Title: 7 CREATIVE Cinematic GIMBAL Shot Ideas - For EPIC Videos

What's up guys in today's video I want to show you seven gimbal shots that you guys can try the next time you are out filming These are seven shots that will be awesome to have in your repertoire That is a cool word when you guys are thinking of cool ideas when you're out in the field I'm shooting on my a7 III with the Zion crane 2S. You can do this on any setup ready I'm gonna walk you guys through each and every single shot and then towards the end of the video I'm going to show you how they can all work well together.
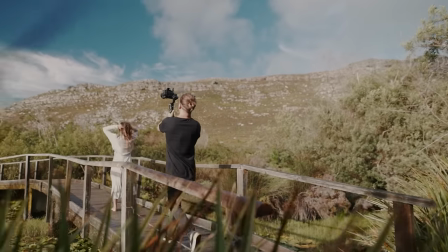[0:36]
So that's enough about that let's actually get into the shots. Shot one, let's start it off with a follow shot.
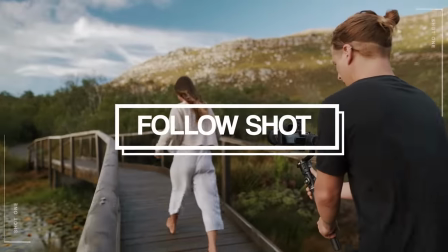[0:44]
Basically for this one you want to just get behind your subject and track them in a nice smooth way, try to match your speed with theirs.
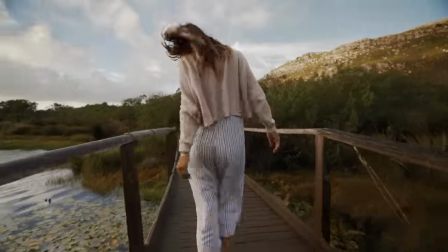[0:51]
I like to generally keep my subject in the center as it has a better look. Experiment with different angles,
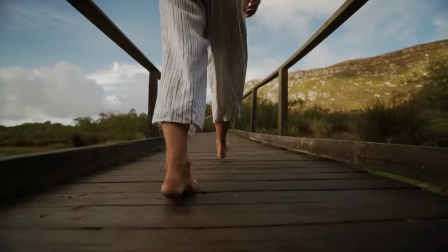[0:56]
getting down and low often creates a more grand feeling and getting high can show more of your surrounding area and where your subject may be.
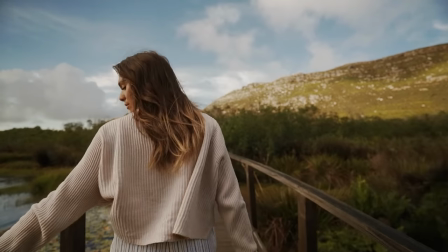[1:05]
I love doing this shot anytime I have the opportunity with some leading lines and you can see by
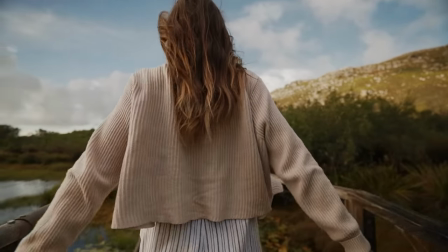[1:10]
getting slightly lower and having those leading lines disappear behind your subject creates a really cool effect.
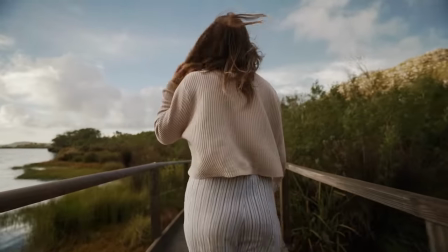[1:16]
That vanishing point really draws the attention to your subject. This shot is awesome for opening any scenes.
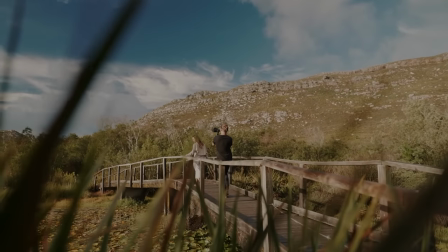[1:23]
Maybe it's the first shot of your video. It's a nice introductory shot to your viewer to really show them where you are, what's going on.
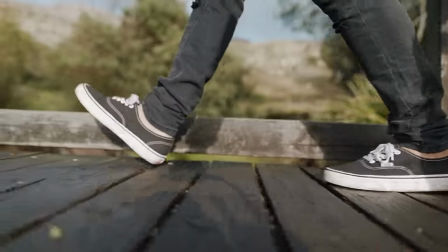[1:29]
Notice in all of these shots, whenever I'm shooting on a gimbal, I'm really trying to do a heel to toe movement that is going to make my shots way
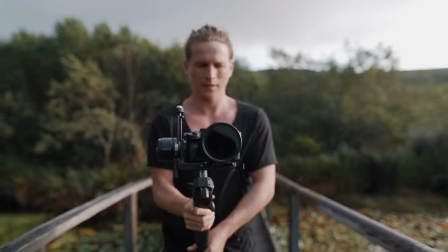[1:36]
smoother I'm not gonna be jerking the camera as I'm doing these very hard steps I want to keep nice flow and he might feel
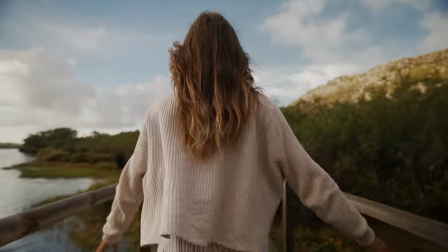[1:43]
a little strange doing it at the beginning but once you master what I like to call the ninja walk it's gonna make your gimbal shots way way smoother
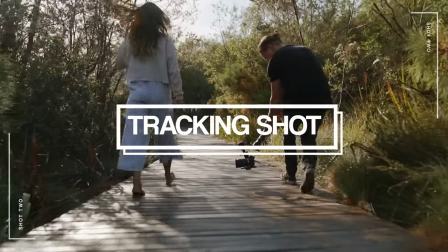[1:53]
next up we have shot two and this is gonna be a tracking shot also relatively simple but can be hugely effective when you guys do
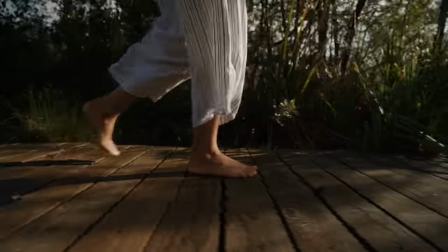[2:00]
it in the right way awesome way to show your subjects moving through their environment really just giving the viewer a sense of where they are and what's going on.
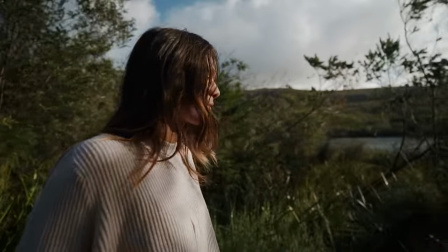[2:08]
Note how I like to keep my subject on the back third of my frame, just to give them that appropriate nose room.
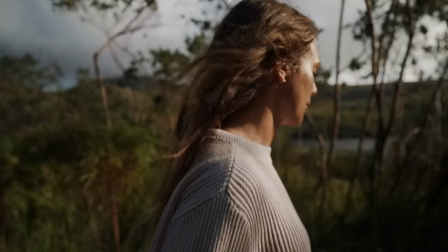[2:14]
If you bring the front of that frame too close up to their face, it's gonna give a bit of a claustrophobic feeling.
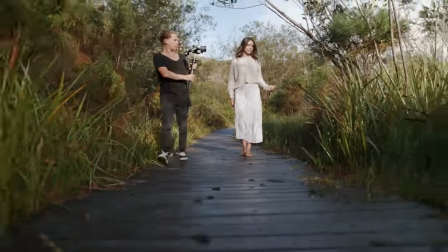[2:20]
The viewer can't really see what's coming next and it can feel a bit uncomfortable,
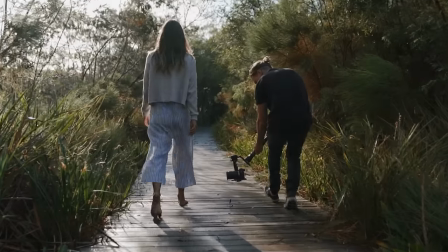[2:23]
whether you're doing it on something like a face or even if you guys are going down to get a nice tracking shot of the feet,
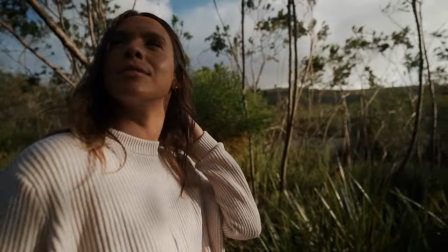[2:29]
whatever it might be, make sure that you are just placing that subject on the back third of your frame.
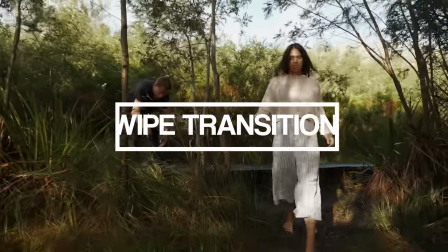[2:37]
So three is going to be a wipe transition now this shot actually consists of two separate shots that we are going to cut together and merge them to make
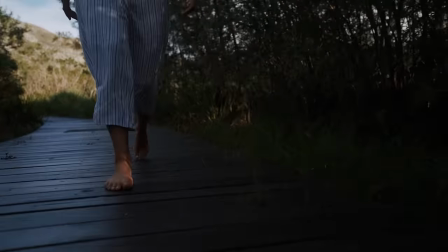[2:45]
a seamless wipe transition between the two has a really cool effect very easy no special editing needed you can do this with just a
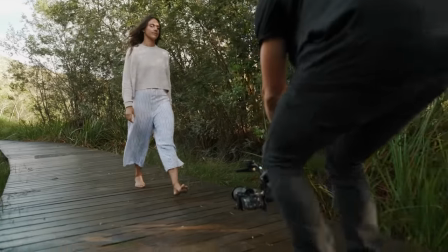[2:52]
simple cut if you film it in the correct way we're going to grab our first shot which is just going to be a close-up of Hannah's feature
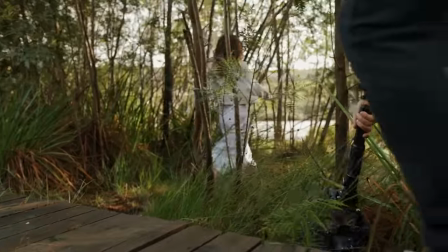[2:58]
and right at the end of the shot I'm just going to dip my camera behind this like long grass bush and hopefully get it almost
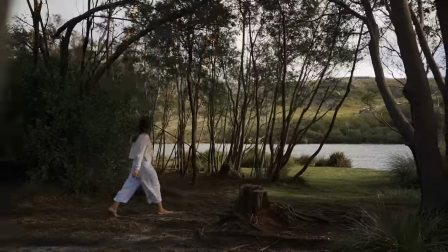[3:05]
blacked out or at least have the whole frame blocked and then with our second shot that we are going to be getting a much wider shot
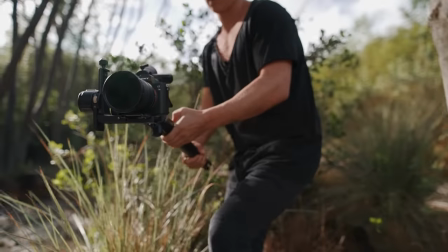[3:12]
here of Hannah we are going to start our frame from that blocked out tree and when you put them together you can cut.
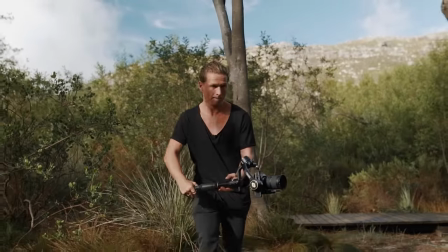[3:19]
A few things to look out for this is you want to try and match your speed from your first and second shot otherwise they're not going to flow together as well.
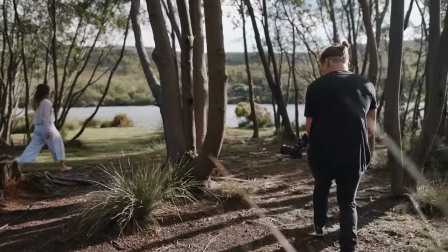[3:25]
The second thing you might notice is when I was capturing my second shot for the transition It can sometimes be a bit tricky with focus.
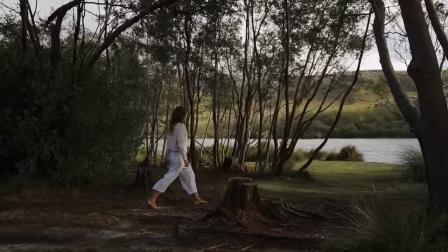[3:32]
I didn't want to switch over into manual focus. So what I did was just keep my camera slightly out from that frame blocking object that I was going to use.
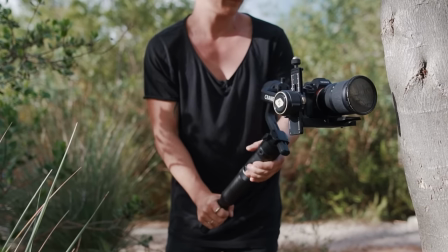[3:39]
And then just before I did the shot, I would dip it behind and pull it back out again.
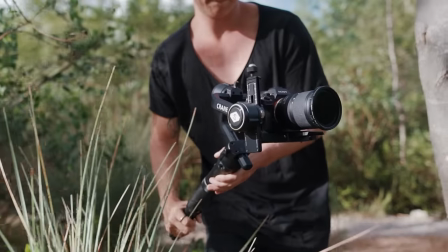[3:44]
And my camera wouldn't have time to readjust that focus to that tree, meaning that my focus would be perfectly focused on Hannah.
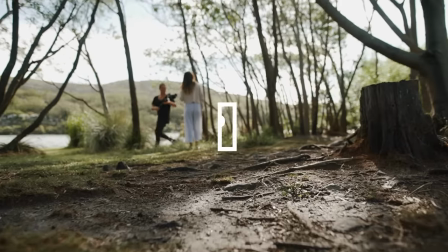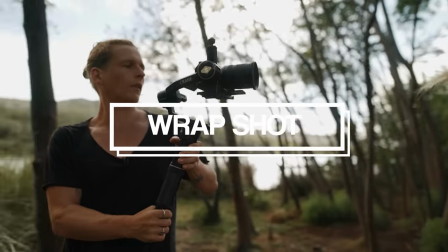[3:57]
Shotfall is going to be a wraparound shot.
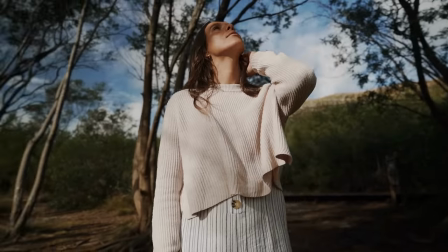[3:59]
This is one of my favorite shots to capture when I'm shooting on my gimbal and it can have such an awesome effect if you do it right for this one we
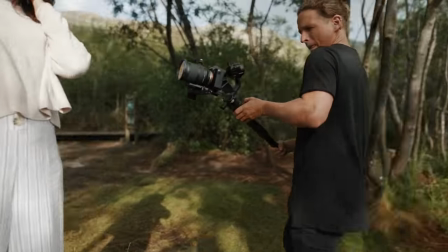[4:06]
had hannah standing still and i just did a wrapping motion around her i like to just look up it gives much more
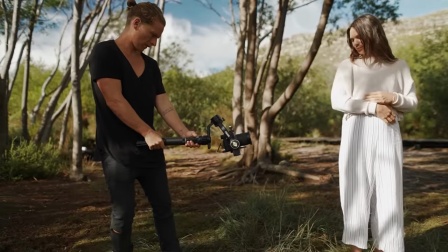[4:12]
of a grand feeling and you get more of that parallax effect of that background really rushing past looks really fast has
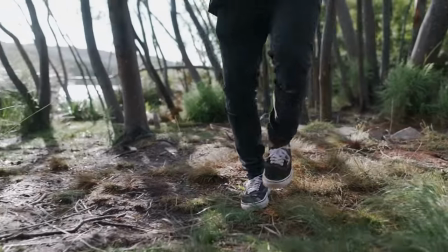[4:19]
a really awesome effect if you want to get fancy with it you can even add a bit of a speed ramp at the beginning and at the end and you can have
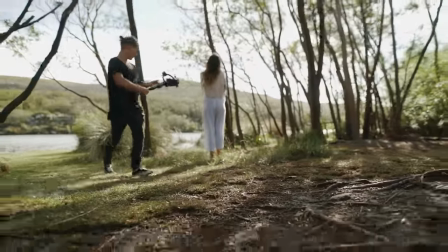[4:26]
it come in really fast slow all the way down on your subject's face and then speed back up out of frame.
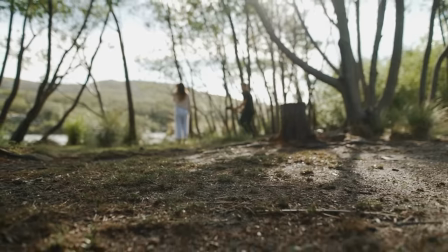[4:32]
Definitely an opportunity here for some sort of other transition.
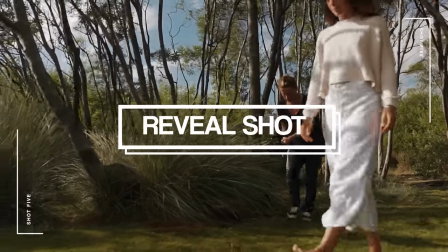[4:37]
Shot five is going to be a reveal shot where we're just going to have Hannah kind of entering into our frame.
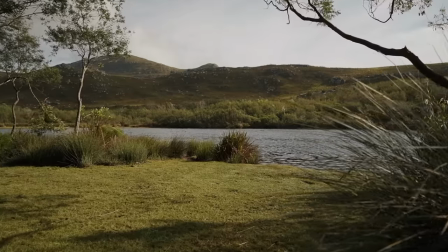[4:42]
This is going to take a little bit of choreography and we're just going to try and time it nicely to have my camera moving before Hannah enters into frame and then have her walking in.
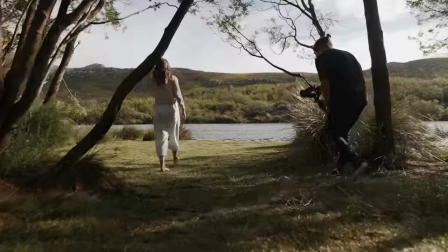[4:51]
This is a great shot for when you want to change locations. maybe you want to introduce a new character or you want to just move to a new
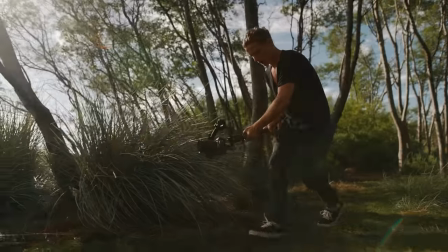[4:58]
location by shifting it and having that blank frame and then having your subject walk into it is a perfect way to transition to a new
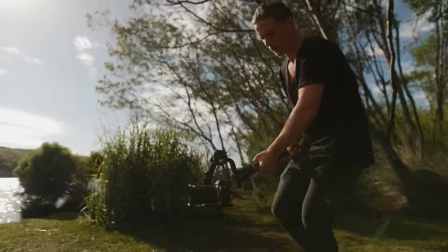[5:05]
location.
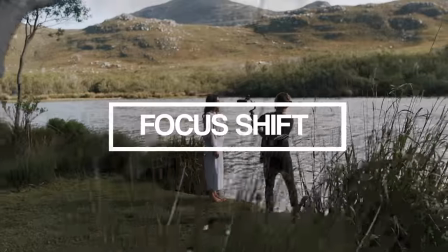[5:08]
Shot 6 is going to be a focus shift. This one can be a little bit tricky to get but once you nail it it has a really impactful effect.
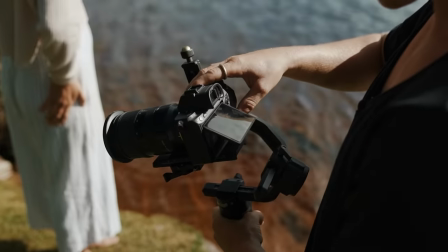[5:16]
Basically what you want to do is set your camera over into manual focus,
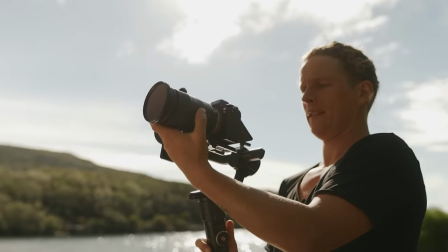[5:19]
get your focus on your subject or whatever it is you might be filming and then pull all the way back
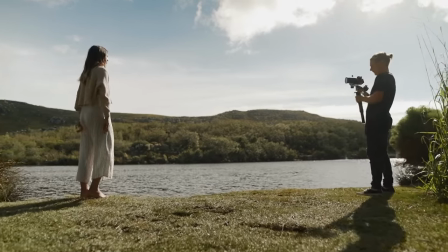[5:25]
having that sub video to go completely out of focus then once we're in post we can reverse that shot
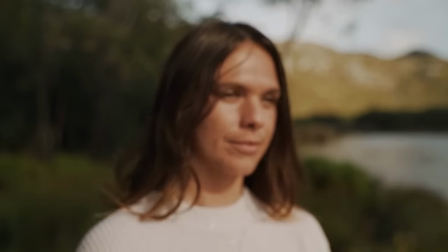[5:31]
and our shot is going to start from out of focus punch all the way in to a perfectly in focus shot the reason why
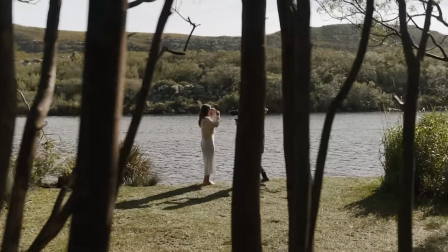[5:37]
we reverse it is because it's just much easier to make sure that our ending point is going to be perfectly in focus if you were to start from back
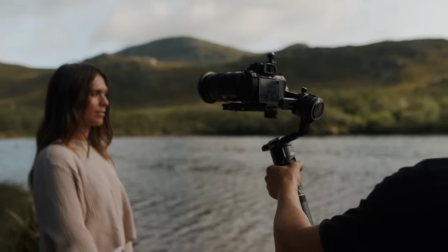[5:44]
and have everything out of focus you might hesitate as you get to that point reversing it
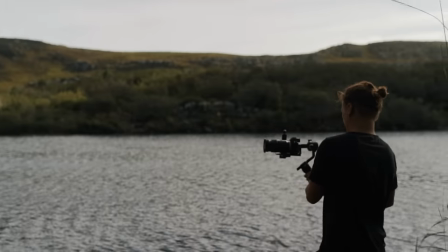[5:49]
works really well and make sure that you're gonna get that shot perfectly in focus every time.
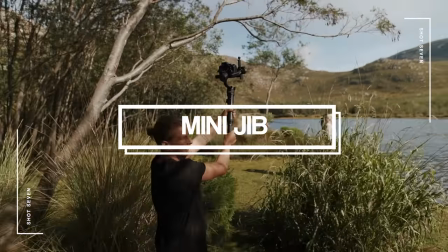[5:56]
Shot seven and our last shot for this video is gonna be a mini jib shot or a crane shot.
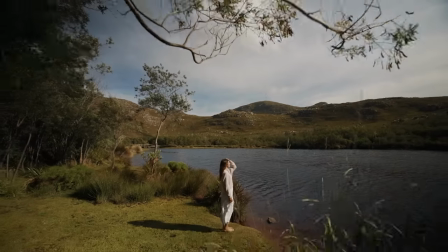[6:01]
You could even maybe pass this as a drone shot if you were really tall and got that gimbal up high.
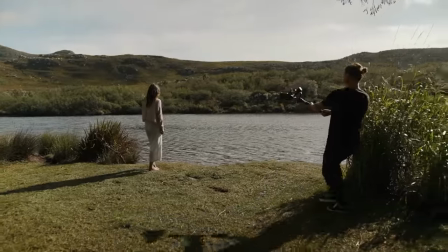[6:06]
Basically what we're gonna be doing for this one is just starting out nice and close on Hannah and we are just gonna pull all the way back.
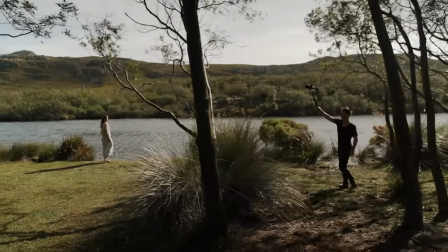[6:13]
This is an awesome shot for ending off your scene, maybe just really pulling back and giving the viewer a feeling of leaving the scene,
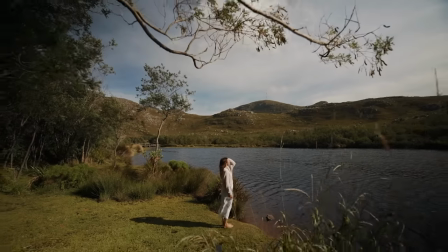[6:20]
otherwise it can be a nice opportunity to just show off a bit of that location as you're getting a really nice vantage point, most like a drone shot. So those are our seven gimbal shots. You've seen them as individuals and how we managed to capture each one of those shots. Now let's take a look at them all in one sequence with some cool music and editing techniques.
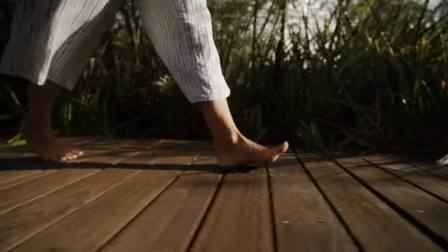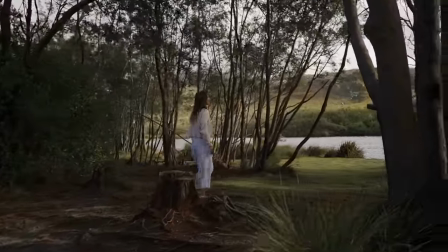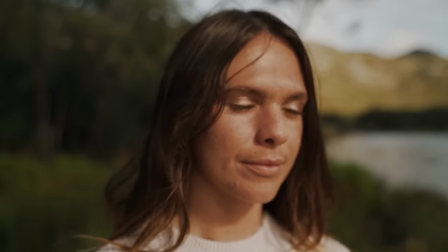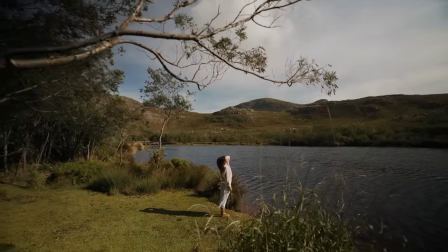So those are the seven shots all together as you can see you can fully build like an entire video out of these shots they are great shots to have as a staple when you guys are out and filming gimbal videos you can fall back on them whenever you can't think of any creative shots and you can get as creative as you want with these and add in different little details and change them up but having them as your basic seven shots to shoot any gimbal videos is going to be Really useful for you guys in the future. I hope that you enjoyed this video if you found it useful hit that like button If you want to see more like this, hit subscribe and I will see you guys in the next one